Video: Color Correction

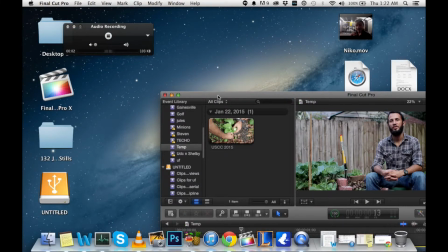0:17 Hey Chris, how's it going? So here we are. We're going to be color correcting your video.
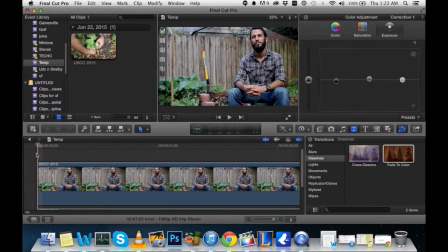0:24 So here we go. Your introduction is clear and succinct.
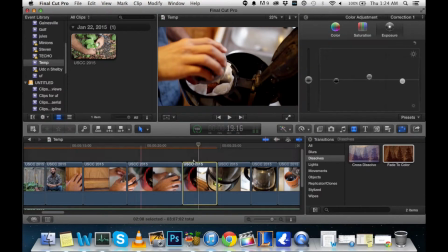0:38 So as you can see, what I've been doing is going into each clip. So I sliced up your video into all different clips.
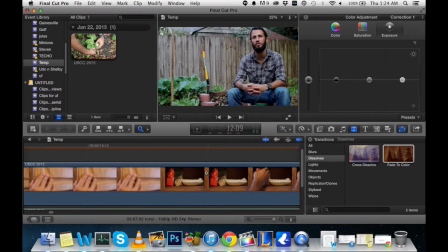0:44 Did that by zooming in to the very exact second, and then finding where the transition is,
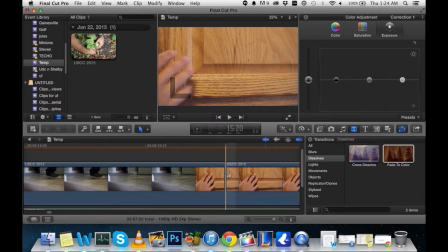0:51 and cutting it right there to create the clip.
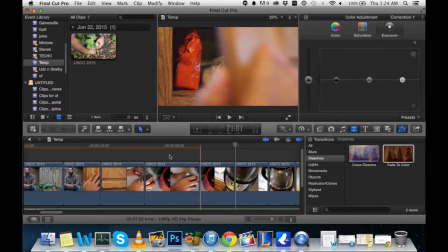0:56 So then, once we have our clips clipped, we are going to zoom in to the actual shot.
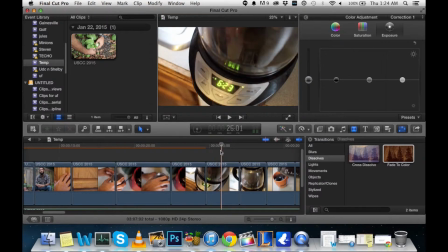1:03 Okay, so here we are. We're going to make sure that our selector selecting the clip that we're editing. I'm going to come up here to color adjustment. We bring that up by clicking the magic wand and going right to show color board. Okay, so here we go. Here we have three options: color, saturation, exposure.
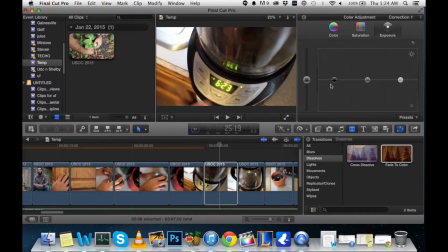1:21 So exposure and saturation are mainly where I focus, and again, I'm not a professional, but this can help you bring out the effects that you want and keeping others that you don't want at bay. So the exposure there, you have three settings.
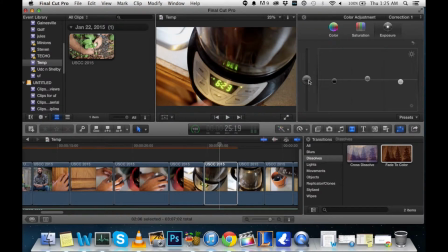1:36 This is your main overall exposure, and I usually just keep that right in the middle. And then here we have your shadows, your midtones, and your highlights. So what that means is your shadows are the darker parts of the shot. So the shadows here would be the dark of the coffee cup, some of the shadows there.
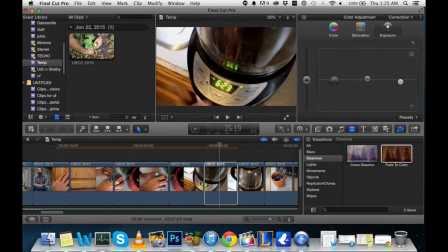1:54 The midtones are the mid-levels of light. So these would be the midtones, the gray, this banister here. And then the highlights are the bright points. So right there where the lights are, your hand, finger right there, these are these highlights.
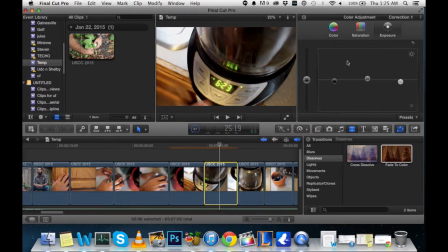2:08 So by messing with those, we're able to get different effects that we want. Usually I'll lower the darkness, lower the shadows, increase the midtones, and lower the highlights, and that creates a basic contrast effect.
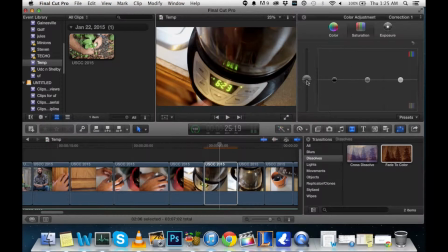2:22 Then come over here to saturation, and you just raise it slightly. Now, I found with a lot of this footage, there's really not much control that I have.
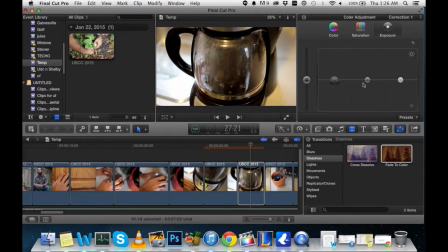2:30 They're already pretty colored right out of the camera. So there's not a whole lot that I can do. But there's still just a little bit of tweaking that'll sort of give it that edge, and that's what we want as professional filmmakers.
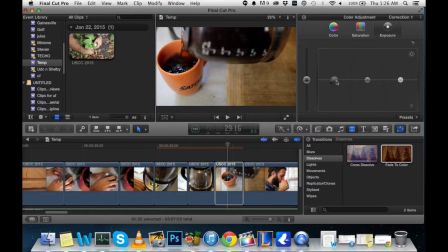2:43 So I'm just going to go through, and you can fast forward or watch each one what I do. And basically, I'm just going up and down with the bar. You know, you can go to the extremes to see what you really have control over, but you're basically just finding a reasonable spot and stopping there.
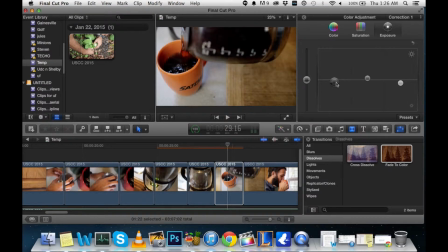3:00 I'm finding that I can't really mess with the brightness, the highlights too much on this. It's not much going on, but there's definitely some saturation that can be filled in on that cup, this cutting board. So we're gonna come over here, bring some warmth to the shot there, and that's really nice.
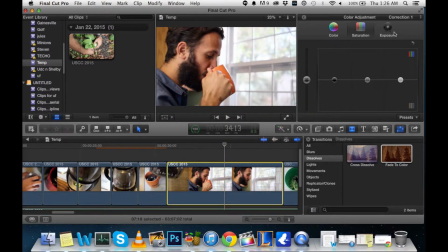3:15 We have a good amount of saturation there. And again, every shot is different depending on the amount of light, what you want to change. So it's a lot of options, and it's kind of just like give it a feel as you go. One thing is, it's really easy to oversaturate,
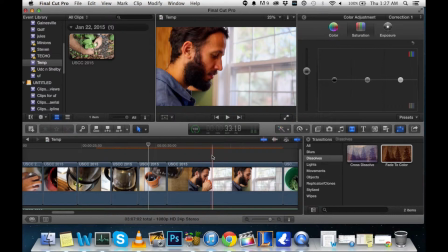3:30 but on hindsight, going far and coming back, it's a lot of oranges, just like a very overdone effect. So here's where it was before, still not exactly your true skin tone, maybe a little pale, so we'll bring it up a little bit,
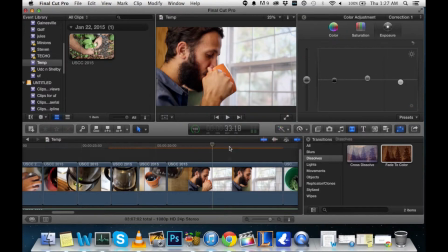3:46 and we're feeling nice and warm right there, more of a warm feel that we want. Okay, and something like this is going to be really nice.
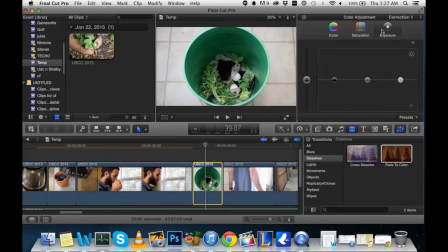3:55 Note the highlights aren't too intense, the shadows aren't too intense, so we'll be able to have a good amount of control. A lot of the shadows are a little intense there, but we'll be able to bring it up with the midtones and bring it down with the highlights there.
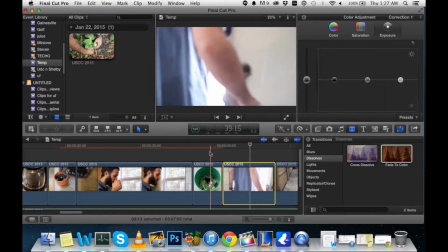4:08 It's looking good. Oh, bump over to saturation.
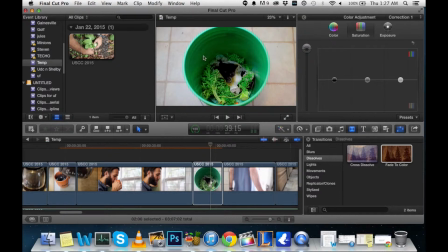4:13 Okay, see, it doesn't have a full effect, but you can't tell the difference from that green from that green, and that's not really what we want. I mean, they're both green, but we just don't want it yelling at our audience.